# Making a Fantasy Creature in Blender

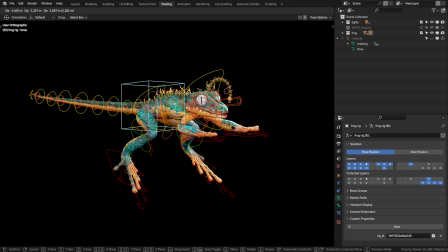976s
Since it was my first time and I didn't really know the logic behind the add-on, I had some troubles at first.
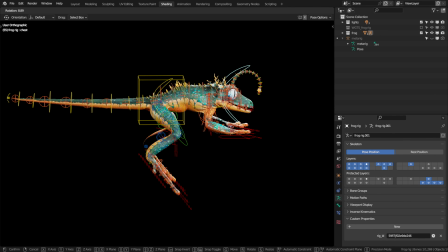982s
Fortunately, I was able to solve everything thanks to the videos by Zach.
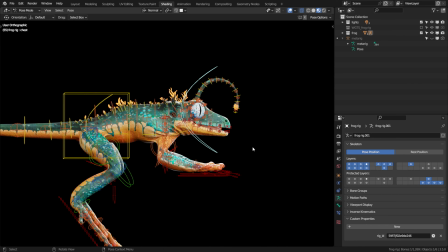987s
At the end, I was able to create this nice rig that still feels like something incredible to me.
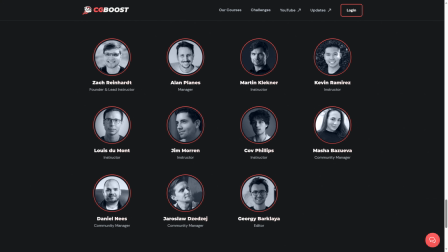994s
Thank you, Zach! By the way, since I'm part of CG Boost team,
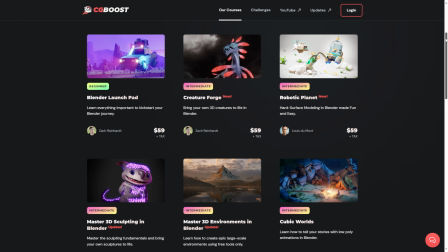998s
you can have a nice 10% discount on this and other courses by CG Boost.
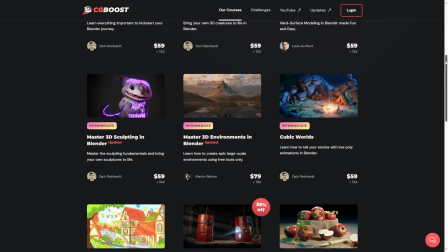1005s
For more info, just check out the video description.
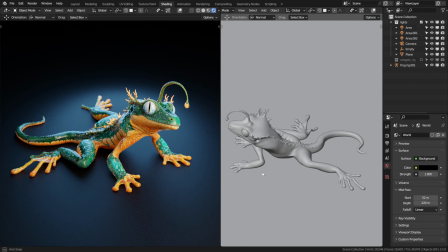1008s
Finally, I got to the last stage where I could do a nice presentation render of my creature. I decided to create two render setups.
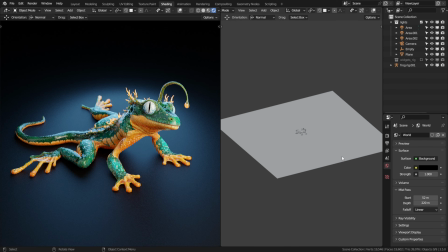1017s
First one would be a simple rendering with a posed creature placed on a simple plane without anything around it.
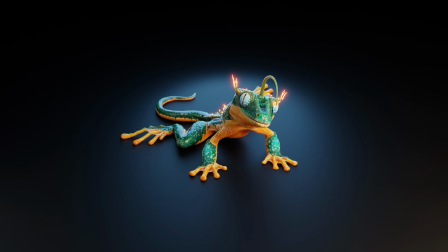1025s
This one I could use for still renderings, turnarounds, and to show all the different color variations I have created.
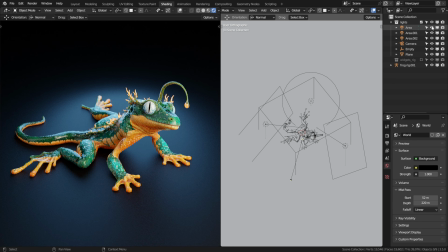1033s
As you can see, here I have a simple 3-point lighting with a fill light,
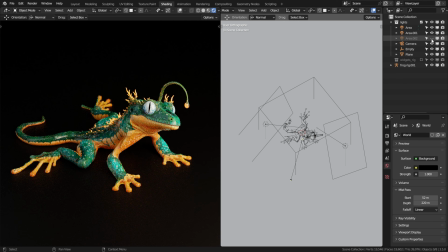1037s
a key light illuminating the creature from the front, and a rim light illuminating it from the back.
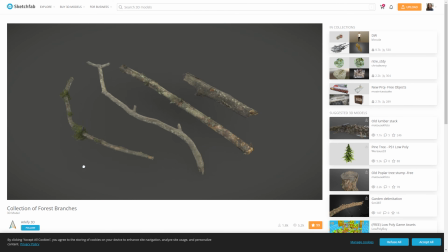1044s
The second one is a night scene in nature. To make it, I grabbed this branches collection by Archify 3D on Sketchfab,
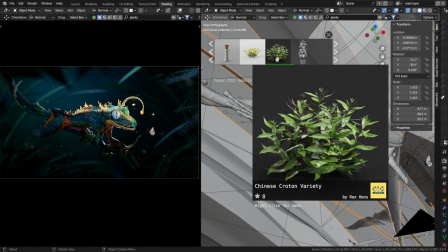1052s
a few plants from Blender Kit, a grass background image from Pixabay,
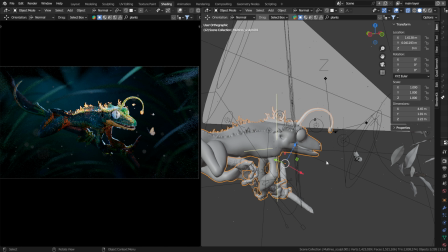1057s
and arranged a scene where I posed my little reptile catching some butterflies I got from Blender Kit.
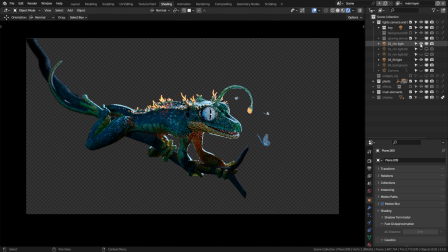1065s
The lighting is very similar to the one I have used for simple render, but here I moved the light sources a bit more to the top.
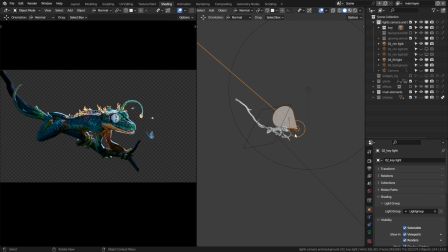1073s
The key light I turned from area to spot and moved it in a way that the legs would be less illuminated than the front part. I made the rim light a bit stronger, gave all the lights a colder tone,
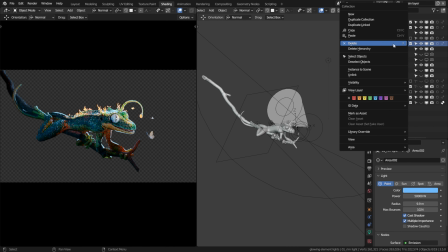1087s
and added a few small lights to enhance the visibility of the glowing parts of the creature's body.
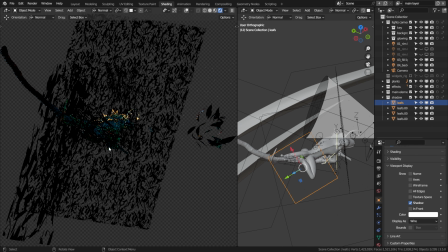1093s
I also used a few planes with leaves textures to create some slight shadows here and there.
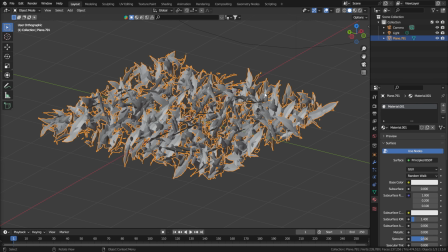1099s
These ones I created myself by scattering some leaves on a plane and then rendering it as black and white texture.
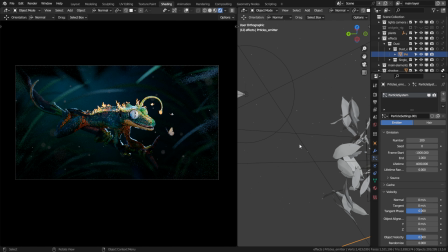1106s
As final touch, I added some flying particles to the scene here and there.
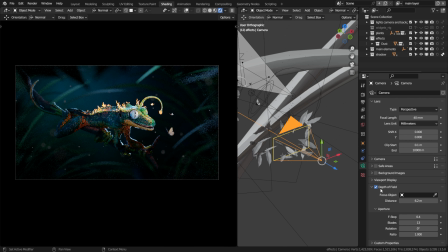1111s
I enabled the depth of field for the camera so so the front and the back elements are out of focus. This usually helps with making things feel smaller and in general gives the scene more believability.
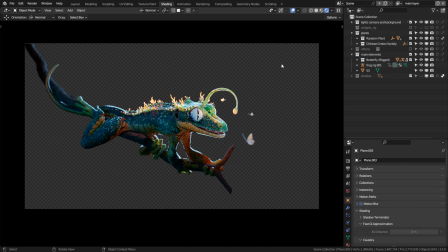1124s
I usually split my scenes into layers to being able to correct simple things like colors or add simple effects without necessarily having to redo the rendering. Here I have the main layer with the reptile, the branch and the butterflies.
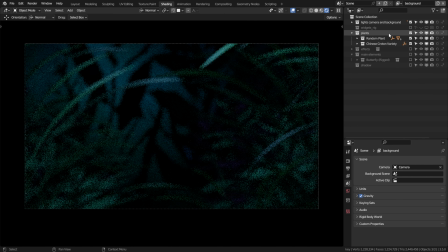1139s
Then I have the front leaves layer, the background with all the plants and the little particles.
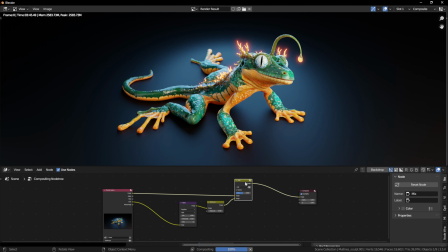1145s
For both renderings, I used the compositor to add some bloom to the glowing parts of the creature.
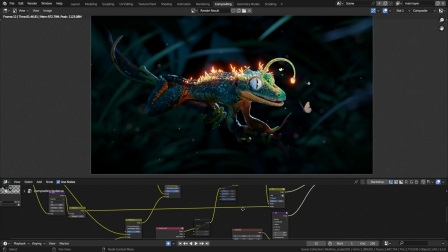1151s
For the second one, I also added some vignette effect and made the leaves in front of the camera a bit darker.
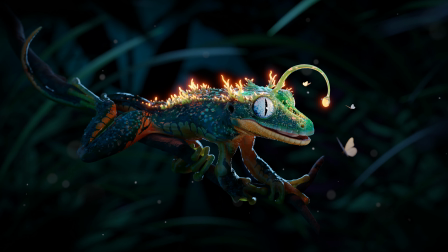1157s
So that was how I created this creature and its presentation scenes entirely in Blender.
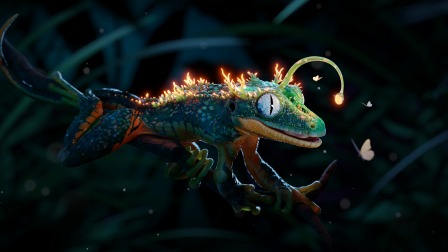1164s
I know some steps might feel very complex and you might feel like you need more than a simple breakdown to understand how it works.
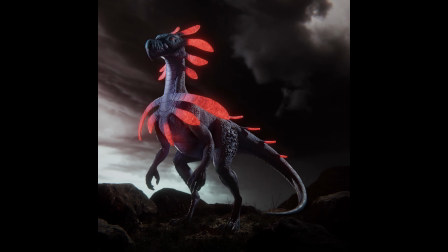1173s
In this case, this course from CG Boost about making creatures might be what you need.
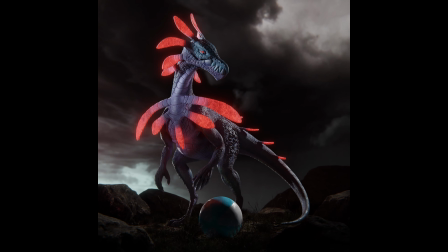1179s
In this course, Zach goes through the entire process of creation and presentation of an epic creature,
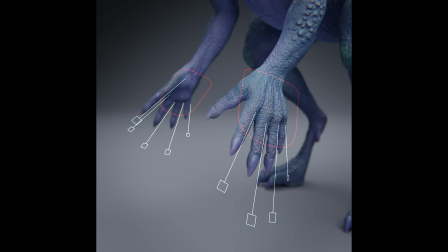1187s
even including rigging and animation. I totally recommend it since I personally learned a lot from this course.
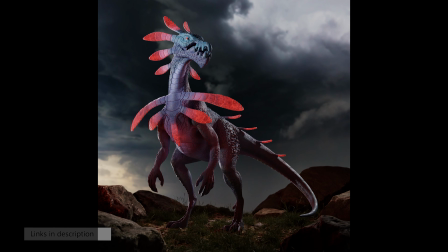1194s
Also, since I'm part of CG Boost team, you can have a nice discount.
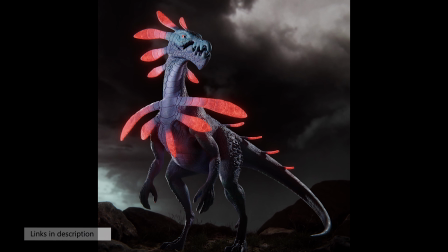1198s
You will find the links and code in the description of this video. I hope you enjoyed this video and learned something new.
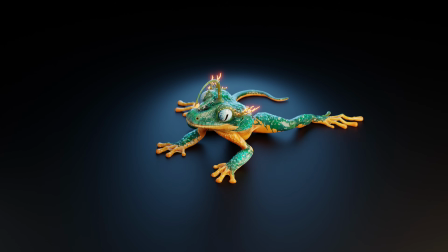1205s
If so, let me know in the comment section. I really appreciate that. And of course, same thing if you have any questions about this project.
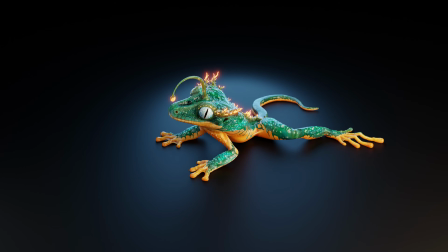1213s
Thanks everyone for watching this video and see you in the next one. Goodbye!